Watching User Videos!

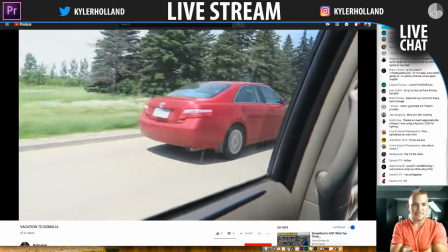Yeah, man. Love the music. Really gets the vibe.
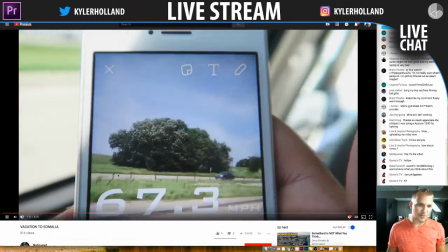Going the speed limit. That's good.
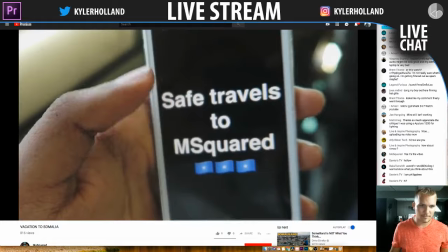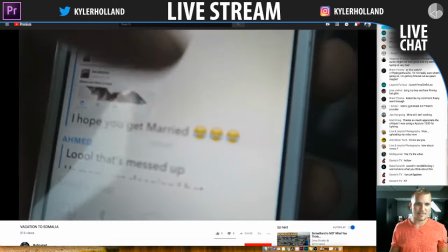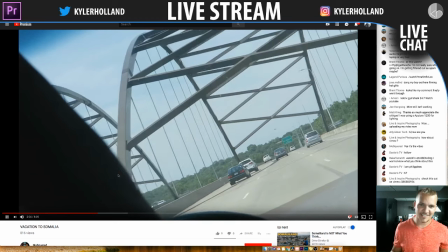Definitely some crazy filming going on right here. I feel like I have to tilt my head to watch it. I like it though, it's showing you like the whole journey, the experience.
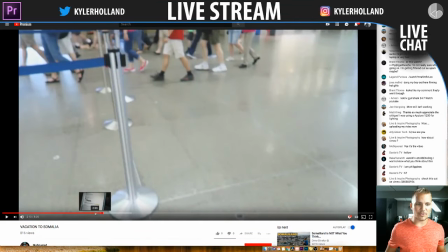I like how you faded out the audio. So one thing right here, I'm huge on audio and stuff, and since you faded out the audio, that was awesome.
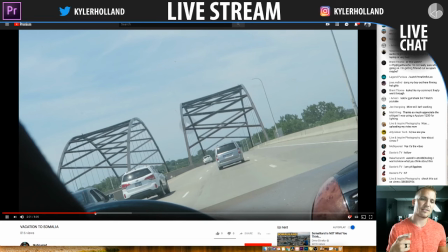However, you brought in the audio really abruptly. Watch. Once it freaks out, right?
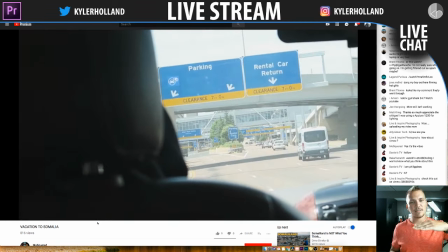So we fade out the audio, and then it's like we hit a wall.
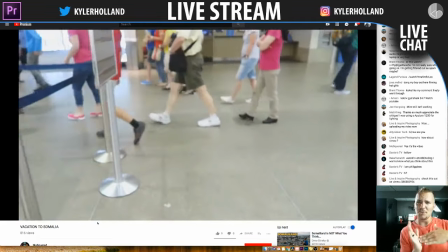So when you fade out the audio, make sure you fade in the audio too. Don't forget about that.
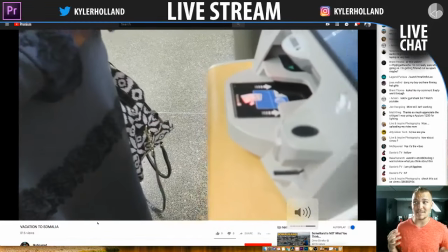Sometimes people are so weird about filming in an airport. Like, that's the big thing. You have so much confidence for just taking it and filming it.
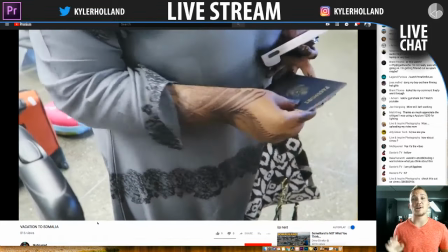Like, that's the biggest thing about videos. The more confident you are, the better it'll be. So I'd like to see you turn the camera around and see your face while you're walking through the airport.
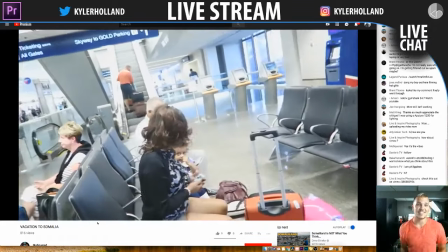That's the big thing, is walking around like this. So, good luck. Next time.
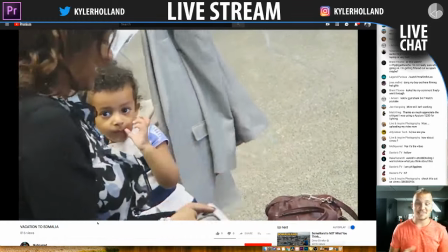Relatives, you're cute.
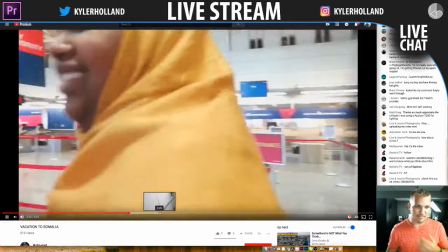Alright, we're going to scroll through, see if we get some interesting stuff before we move on. We're on the plane.
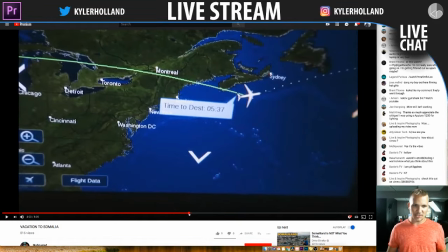Change the music. Alright, we got some text going up.
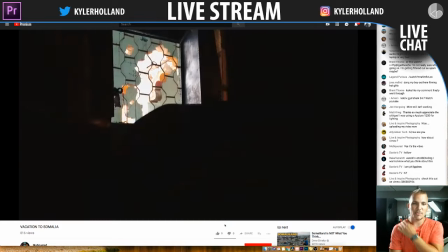Right here. Okay, so you said you're in population now. Giving some stats. Love the tattoos.
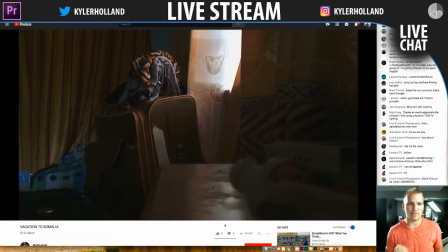Or henna, whatever I think it's called.
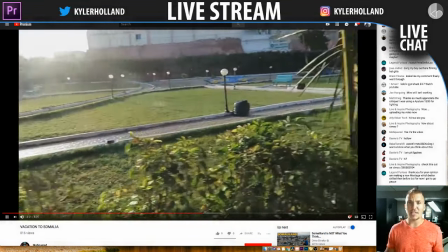I like how you're giving like a population thing on what's going on.
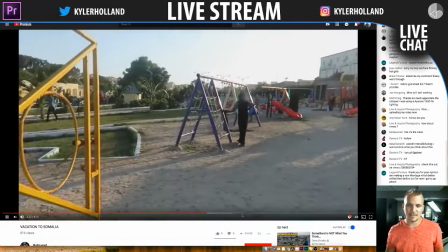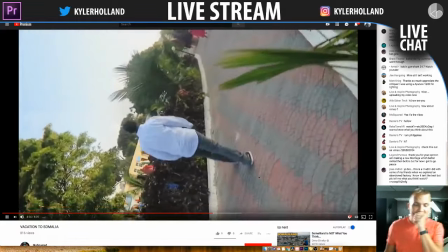Love it. That's a cool shot. You don't see that often. You don't see people, like, I like utilizing a reverse technique.
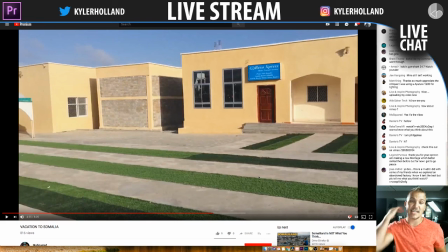So if you're filming something in reverse and you're doing a crazy angle, it gives new light on something that's completely unique. However, I would say overall, I would put a color grade. Mess around with color grading, pull down those highs, bring up those lows, bring down the lows, do whatever you want, but play around with it and spice it up.
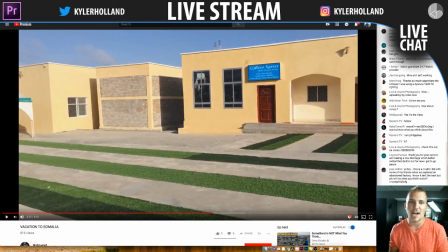Because right now it's just kind of the footage right out of the camera. I want to see something unique. But overall, love the video. I was just wish there talking or like some content like that was going on.
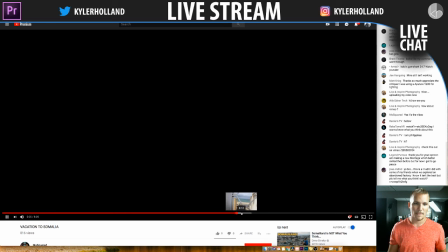Yeah, like this. Let's see. Okay, some pictures going on. Also, something you think about. Something you think about is like on these pictures is create some motion. Like if the picture's stationary, just do some little motion so that we see something, like zooming in. But overall, I really like the video.
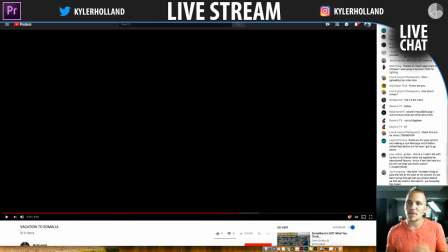Thanks for sharing. Cold Gymshark, 24/7. Yes, Ahmed. Sam Coulter's Gymshark video was really awesome. He did some really cool transitions smooth. He'll always be on the top, and he is an inspiration for everyone. Matt said, thanks for the critique.
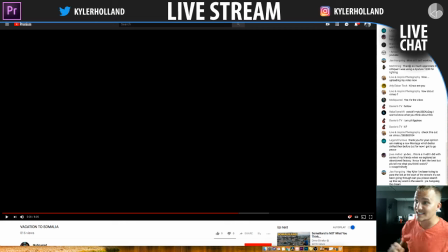I was using an Aperture 120D for light. Nice. I'm using an Aperture light right here. I don't know what it's called. It's called a Amaran HR622S. But yeah, that's just my hair light that I don't have any more of.
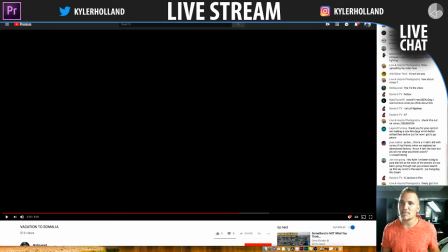But alright, let's see. Get back up. Live inspiration, nice. Uploading my video now. Awesome, can't wait to check it out. Alti said, hi, how are you? What's going on, Alti? Live, how about Vimeo? We can share Vimeos as well, just give me the link. Most good, yes, video. Daniels TV said, hello, what's going on?
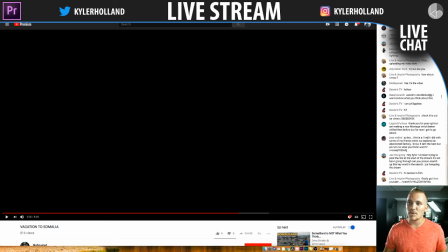Philippines, what's going on, my friends? Raka said, want to know what you think about this. I will definitely watch this right now. And if you guys feel like donating, wow. Also, I don't know if you guys can see this, but if you can, check it out down there at the bottom of my YouTube.
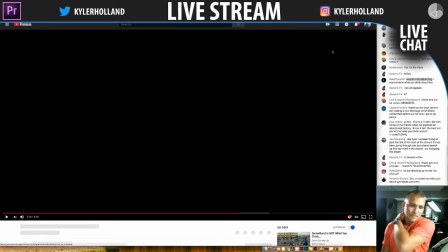We actually have the ability to join the channel now.
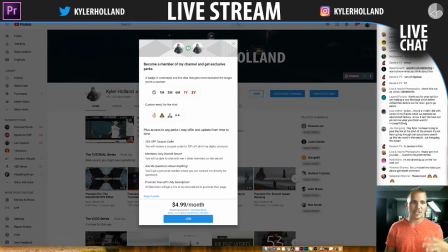And if you click join, I actually have some stuff that's going on. I'm going to be working on different badges and stuff, but right now if you join, you'll get a check mark for like any comments live and during live chats.
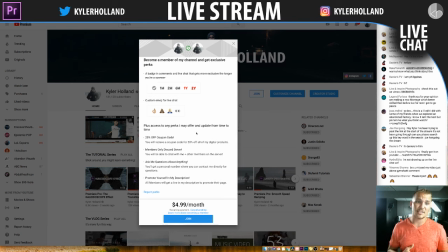You'll be able to do these emojis and stuff. You'll also get a ton of different things. Like you'll get a 20% off discount code for all of my future digital products, and you're going to be a member to our Discord server, so whenever I'm on my computer, I have the Discord server up, and I will be able to chat with you guys right away with what you're working on. And you can ask me about anything.
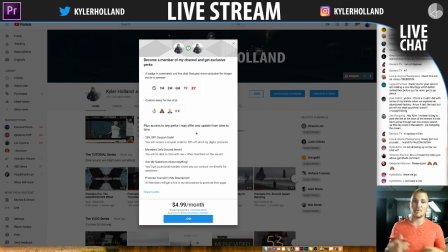You'll get a personalized number where you can literally text me and I will respond, and then you'll be able to promote yourself in the description.
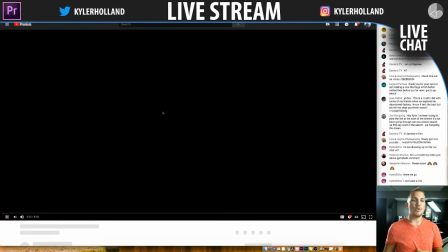So you'll notice that in my tutorial videos, you will be able to put your info in my description.
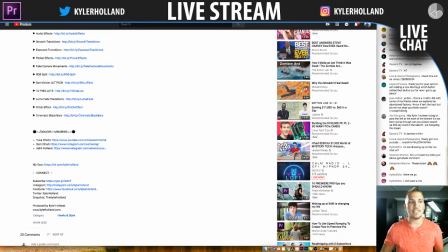So when people read the description, they go through all this stuff that's going on. You'll be under the donors and members, and I'll put your name and whatever you want to sponsor or whatever you want to promote so that people can see your stuff.
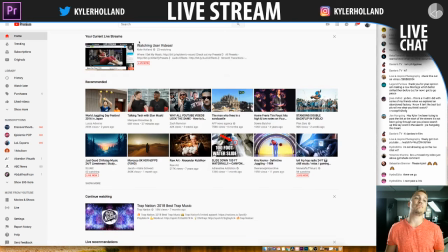They click on it, right? So with that said, we're going to keep on moving, but definitely join the channel if you want to be helpful and support the channel. Inspire. Check this out on Vimeo. Thank you, live and inspire. I will do that right now.
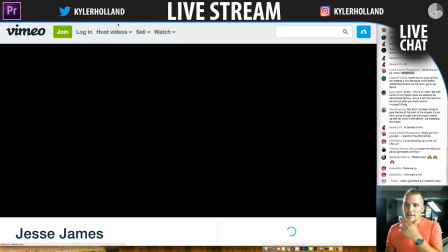Here we go. Sebastian, please, Kyler, what's going on?
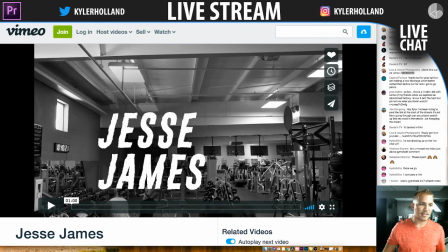Sebastian, what did you say earlier? All right, Jesse James, let's see it. A lot of fitness stuff.
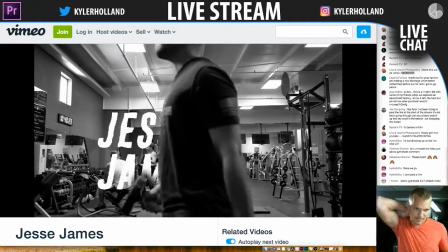I like it. Nice little jib shot. So really cool how we do this little masking stuff as we're going down.
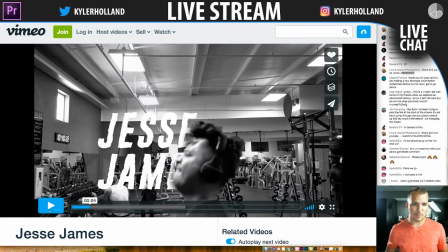One thing that I would say is that when you're going, these gotta be so perfect. I'm so peculiar, and if you have some time, spend the time to make it like literally amazing. But I like how you did a feather because that easily blends it in the background. Nice.
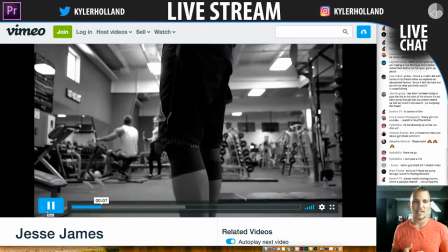Nice little sound effect.
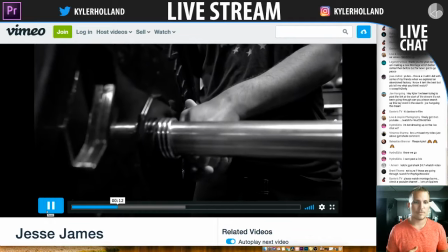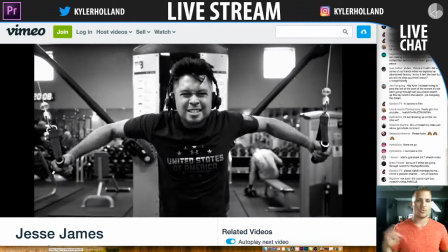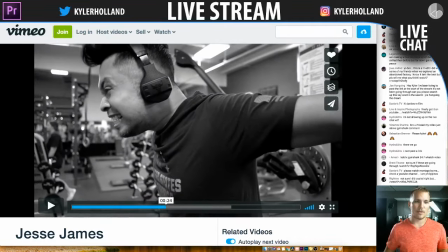Okay, cool. So that was really cool, right there. This is a nice use of sound.
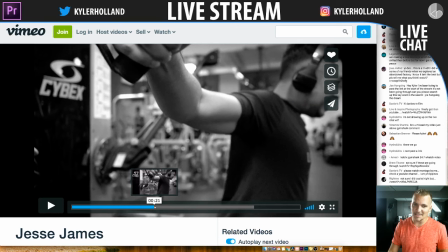So it's really cool how you told him to freeze. That's something that's really unique because it kind of makes it seem like you pause time.
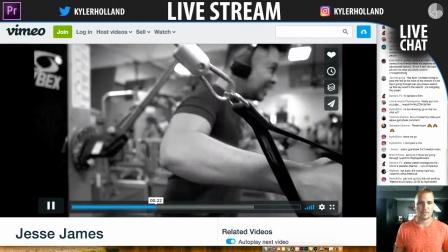I really like that. Freeze, and nice.
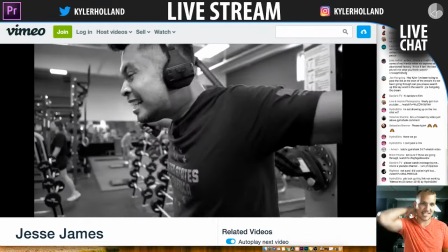That's really cool.
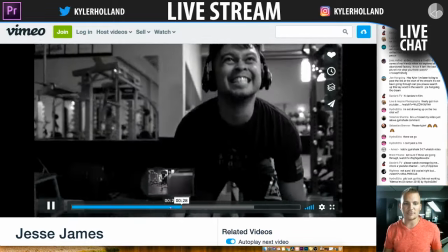Nice little frame blocking transition right there.
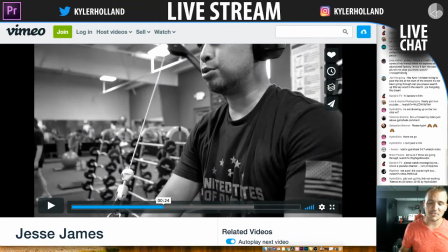So one thing on these style of transitions, when you are blocking the frame and you're putting something else that's blocking the frame, when you have that there, I would do something where you blend the frames together, and you can right click on the clip at the transition line and basically say use default transition,
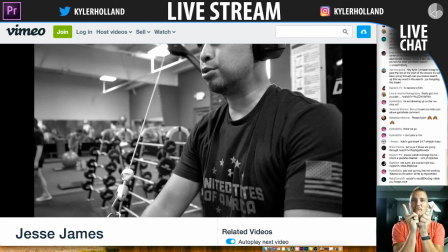and that'll fade those two together and then move those in so that it only uses like 3 frames or so, just so that it will blend those together so the transition is seamless. Like,
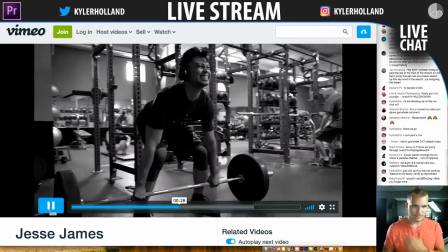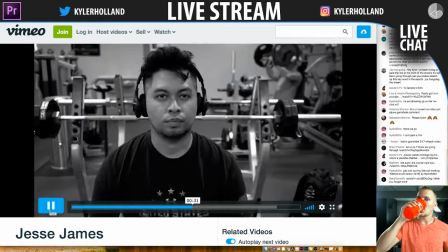I like that. That was good.
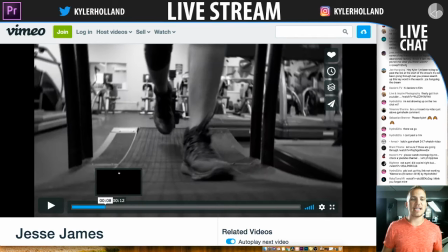Cool. Overall, great video. The one thing I say is, in the beginning, some of the visuals weren't matching the audio.
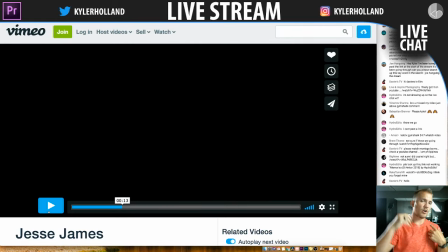Like some of these black spots aren't really matching the audio for me.
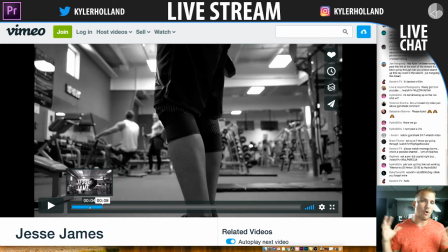But I mean, I think your use of audio over sells that point is because it's amazing. Like your use of audio was great. I loved hearing that stuff, so definitely good job. I would just say the visuals weren't matching the audio at some points for me.
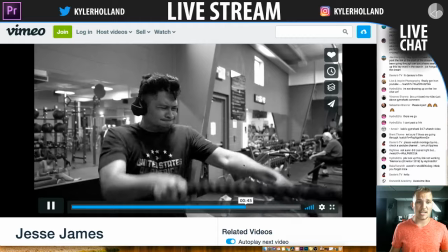But overall, enjoyed the video. It was really great, super cinematic. I want to see more use of the slow motion, like more slow fast, just like this right here.
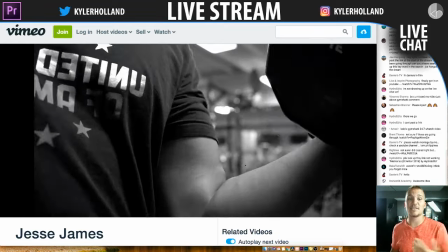Slow and then, yeah, that was sick right there. Nice. That was dope.
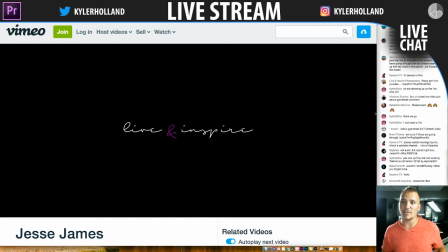Cool. Yeah, nice speed ramping. So overall, I really liked the video. Good job. Thanks for sharing. Hydro Edits.
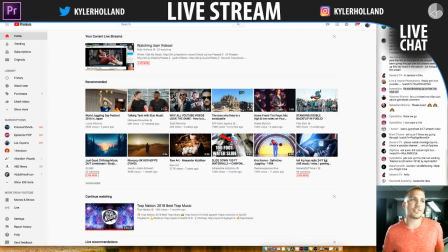I'm not showing up in the live chat. What's going on? Hydro Edits, if you're sharing a YouTube video, just copy the /watch URL, and then I will get to that.
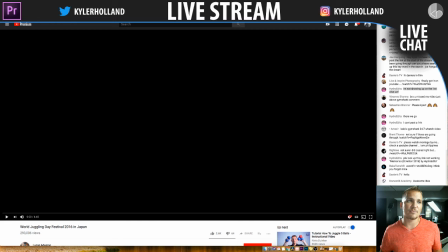Everything at the end of watch, or these letters back here after the equal sign, share that, and I will get to that. All right? Ahmed said, Cold Gymshark watch video.